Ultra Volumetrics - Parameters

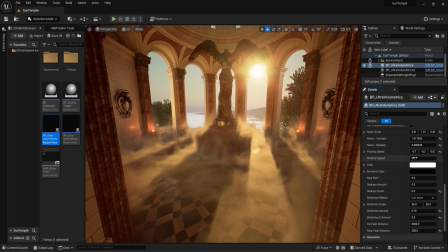500s
Let's continue with rotation speed. This parameter makes the fog rotate, though not necessarily around its axis. In this case, we are lucky and it looks quite nice, but I recommend setting the X and Y panning speed to 0 and using
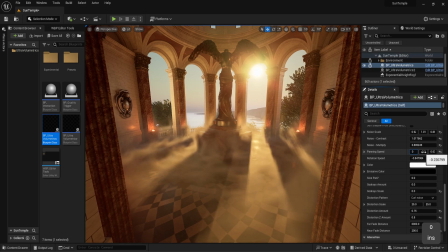516s
local space coordinates to be absolutely sure that it rotates around its center.
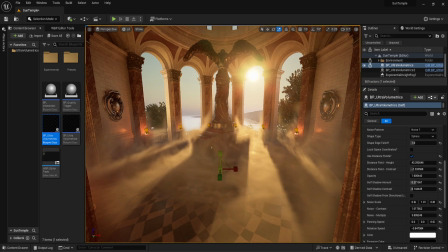522s
Let's scale it up a bit, so it really looks like a more menacing vortex. As with panning speed, setting a negative value reverses the rotation direction. Let's continue with color, perhaps the most easily understandable parameter.
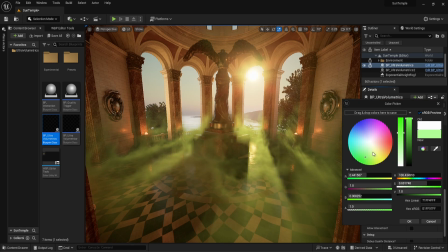541s
Fog doesn't always have to be fog, change its color, and suddenly it is a poisonous gas or something found on an alien planet.
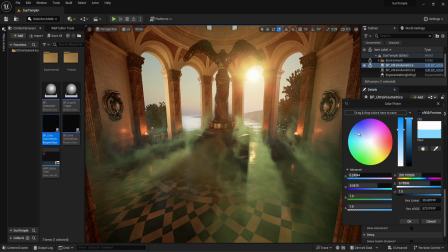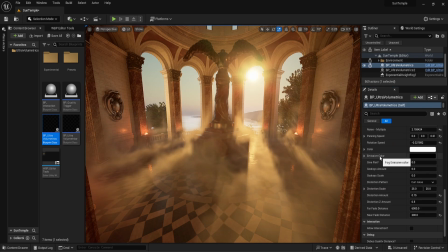554s
Emissive color injects more color into the fog using the emissive channel in the material,
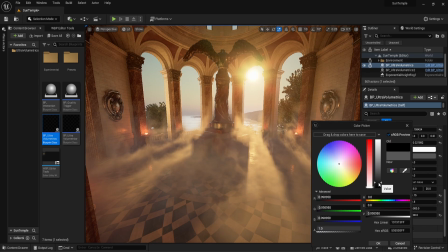559s
which means that even under low light or nighttime conditions, the fog can still be visible. Normally, volumetric fog works best when light interacts with it. In the absence of light, it usually becomes invisible.
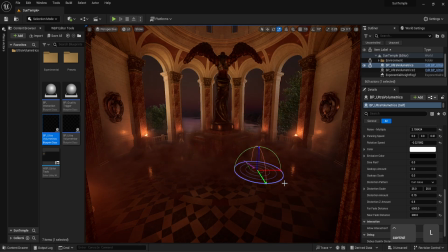573s
Let's make our sun go down to create a nighttime scene. In this case, we still have some light coming from the fires surrounding the statue, though.
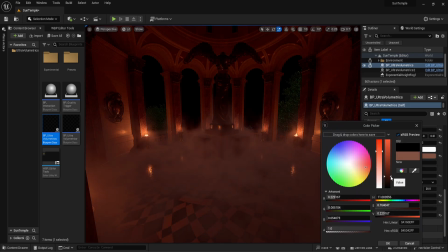Let's bring back our sun,
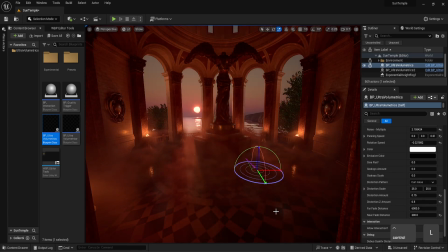596s
so we can continue and better see what's going on.
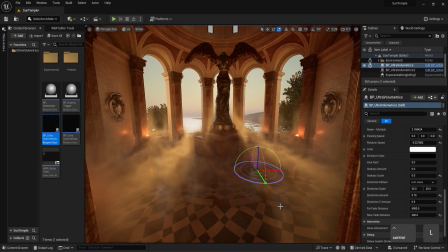603s
This never gets old.
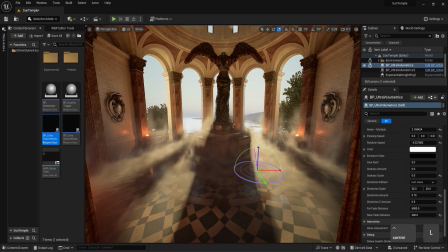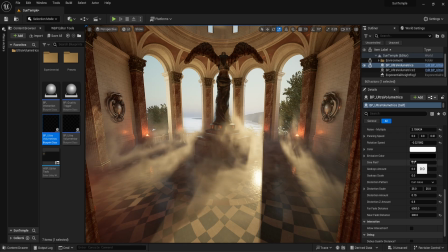610s
Our next parameter, sine pan, is perhaps the most unusual. It injects a sine-like pattern into the fog. This parameter is best used on fog with a very large noise scale. So small numbers. Let's adjust the noise scale so we can see the effect in more detail.
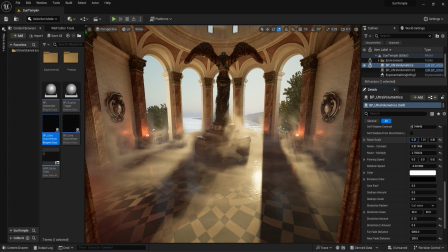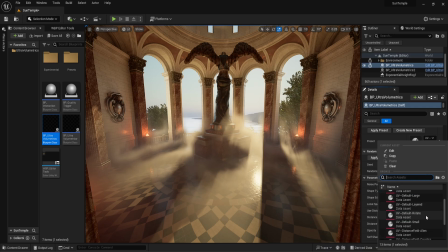646s
One of the presets uses this effect. Let's apply it and see it in action.
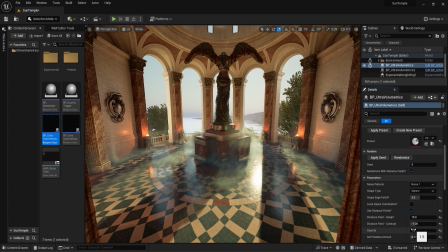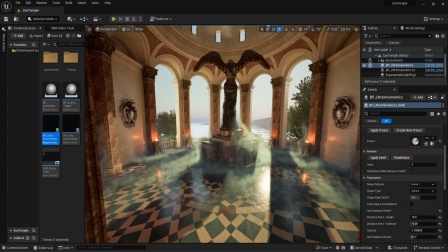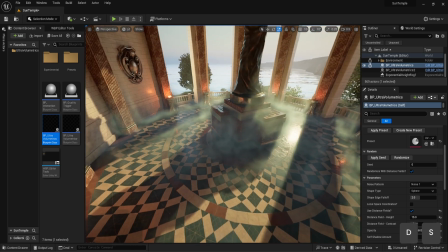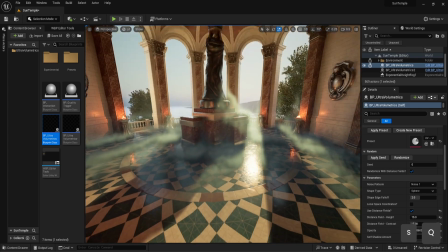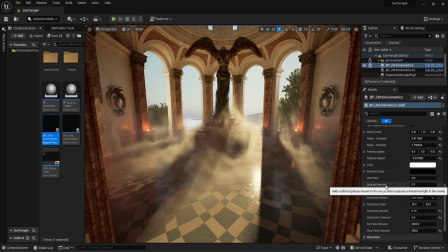678s
Let's move on to Godrays. In this environment, we have various objects breaking up the light coming from the sun, which creates a more visually interesting fog.
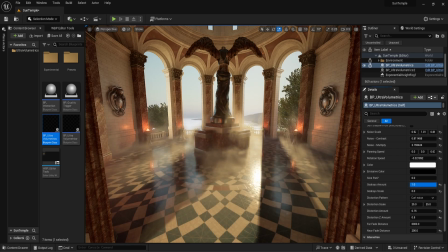687s
Let's jump to another environment to better illustrate this parameter.
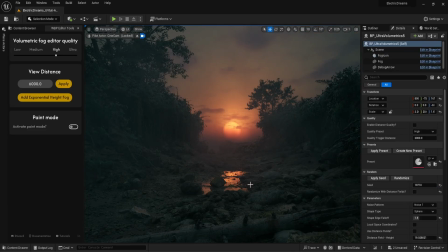692s
Here we have the Electric Dreams environment, another free environment you can download from the Unreal Engine Marketplace.
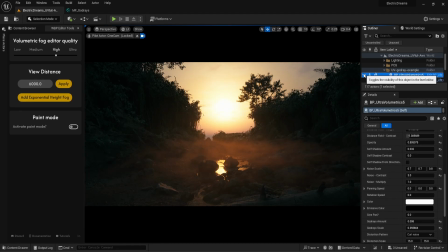699s
The link is in the description. I've added a cinematic camera and changed the sun angle to scatter more light into the fog.
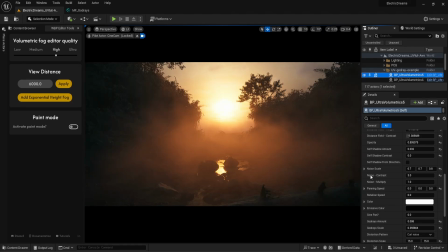707s
There are two ultra-volumetrics actors in this scene, one used as ground fog, whereas the other is higher up. When we increase the Godrays amount, the fog tends to get more dim, so it's a good idea to increase the opacity. With the Godrays scale, we can adjust the scale of the rays.
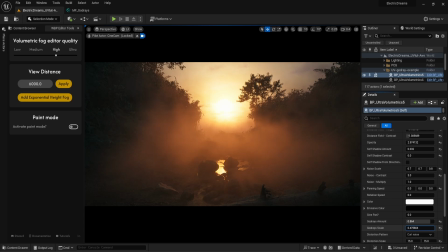726s
Generally in bigger open areas a larger scale works better, as a smaller scale tends to become repetitive.
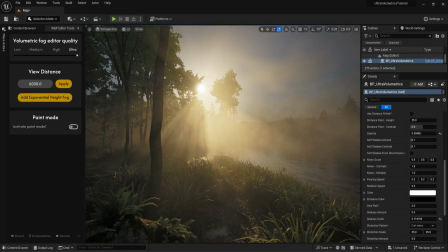733s
Let's jump over to another awesome environment. You can find the link in the description.
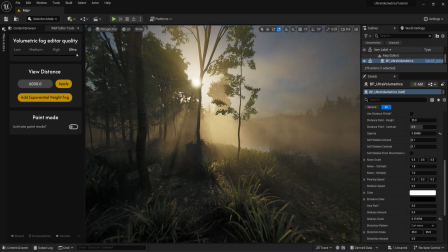739s
Here we have a nice forest on the edge, which breaks up the fog and creates natural God rays.
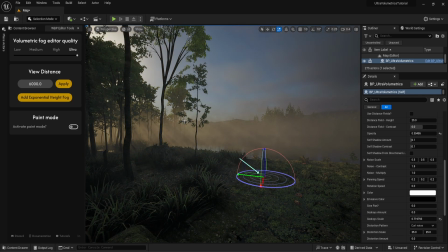744s
But when we change the sun angle, the fog looks quite plain over the lake.